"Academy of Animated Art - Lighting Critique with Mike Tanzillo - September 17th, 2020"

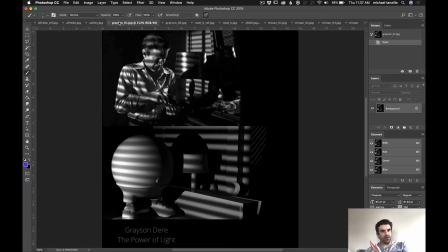499s
So like you've got the shape of the light. The Venetian blinds are looking pretty good. I like the direction of it. I like the softness of the light. In some ways, the shadow of the character is a little bit too sharp back there, but that can just be softened a little bit by increasing the radius of the light.
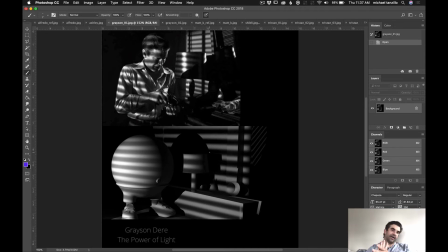518s
The thing that I would like to see is for you to push. There should feel like there's more fall off on the light. It should be a little bit. It's mostly in the brights, because the lower values in the back wall feel pretty good.
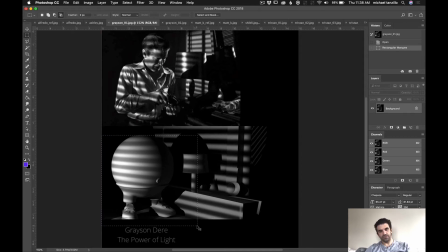533s
It's just like in this chunk of the image, we should feel it brighter.
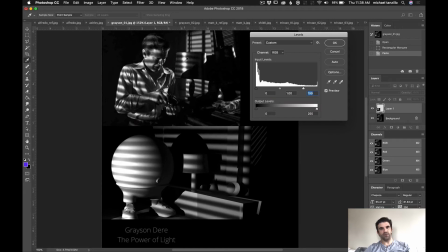539s
Like we should feel it, like, you see how it's kind of getting very bright here on the lampshade in the reference.
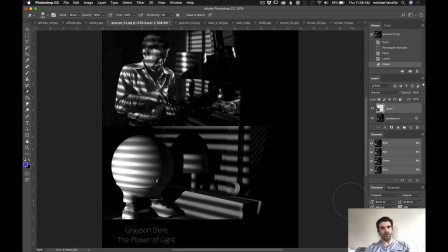545s
It's because it's closer to the window, and I want to feel it fall off a little bit more than what we're doing right now, because it's just feeling very even. So I would look to do that with this one. With your other image,
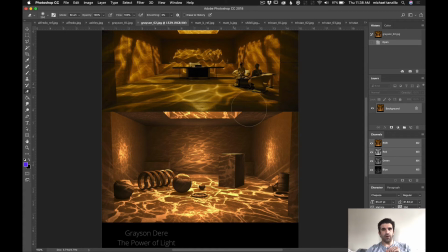559s
I think the shape of the gobo can just get bigger a little bit, and also, I mean, like, your head's in the right place, but also it can be toned down and softened.
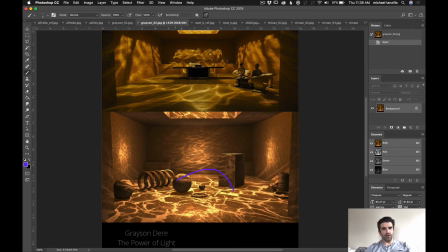575s
Like, do you feel how bright your highlights get in this one versus where they're going here? It's not quite as contrasty, and so to kind of tone that down. Also, try and just for the heck of it, just try and match up those colors. There's a little bit too much pink, kind of magenta salmon tones in this,
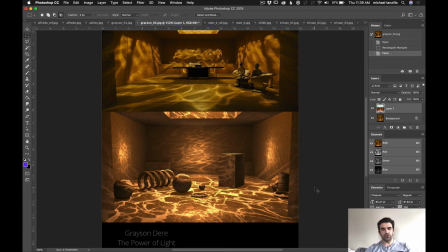594s
and it would be nice to get it back to a little bit more yellows,
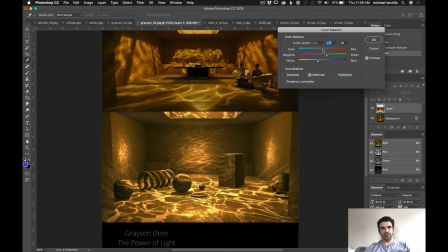601s
like in the reference up there. Thing. A little bit along these lines, and then
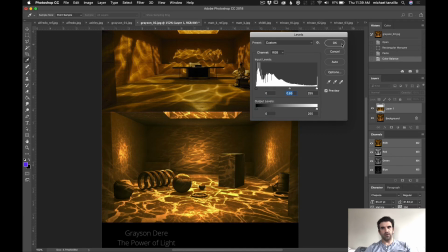610s
a little bit darker.
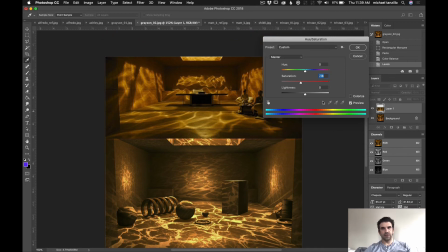614s
Somewhere along those lines. To get it to line up a little bit would be great.
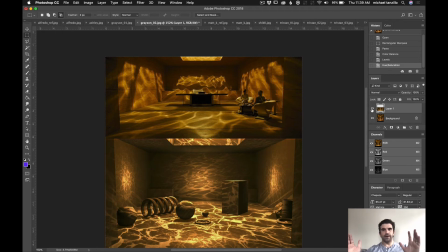619s
Bing, bing, bing. But yeah, I think that's looking really well. Also, it would be great. Last one. Okay, do you see this? How it's like bright up there? In terms of it feels like there's light shining in.
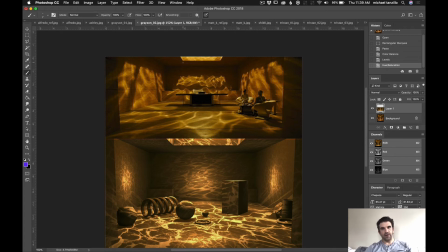636s
I'm looking specifically at that kind of wall, I guess, like right in there. And I would like for the darks right here not to get so dark because that is the main light source shining down there.
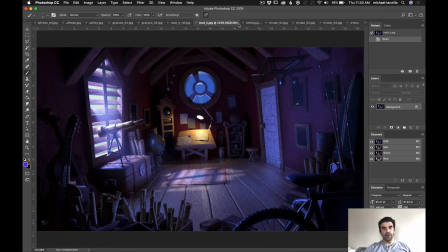648s
So that's it. But like overall, it's really great. Matt, so we've got the reference here from the 3 scenes.
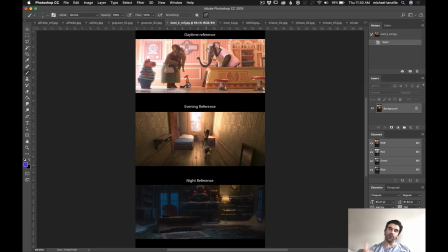655s
Love this idea of doing 3 scenes from the same film because they're going to have a similar artistic style. Very cool stuff. I think the biggest one with the night, this is like a cool, warm combination.
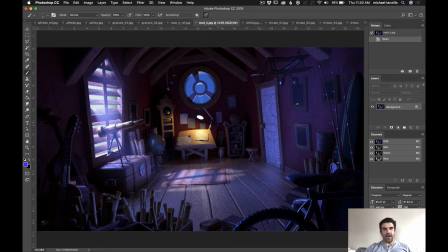669s
So it'd be really nice to get that. And then the other thing about it is just like the softness. So like this light is much harsher right now than what we're seeing.
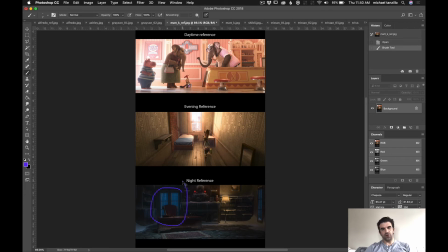680s
And then additionally, like the outside light coming in here is not as bright as what we're seeing here.
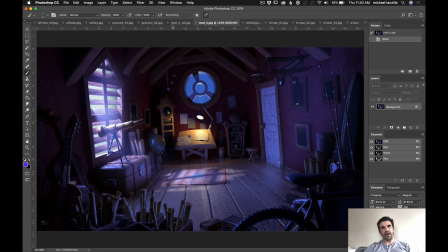687s
So we really want that outside light to be like more subdued.
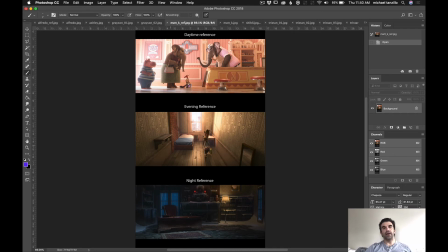691s
And then the majority of the intensity of light to come in from the interior lights, to come in from these lights.
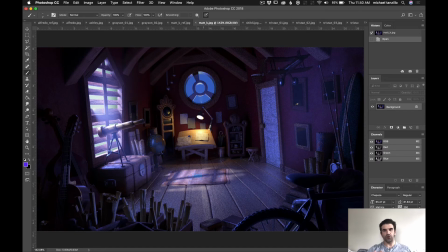700s
But I think that this light should be softer, a little bigger, a little glowier. And yeah, but like I know you, like you said, this is just early, just kind of getting started kind of stuff.
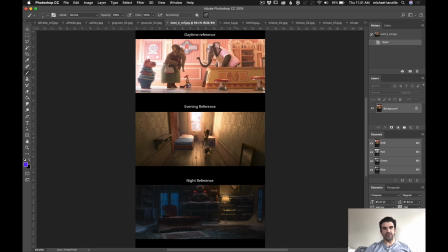711s
So I don't want to get too nitpicky on you, but this, the top one's all about softness, right? It's all about pink, warm, happy, glowy softness. The second one is all about a single light source coming in, scraping across the wall, scraping across the floor,
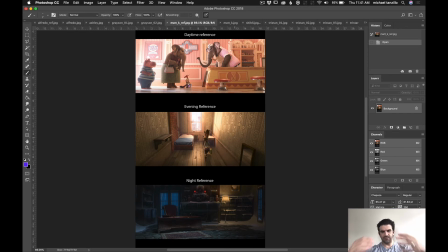727s
getting a lot of specular highlights, a lot of specular hits, a lot of detail from that, and it's just like one single kind of broad light source. And the bottom one is all about like balancing interior and exterior light with just lots and lots of softness,
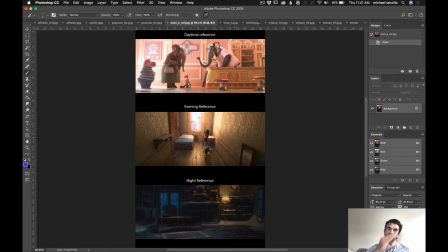743s
like no hard lines, but just like a subtle, gradual rise and fall of value.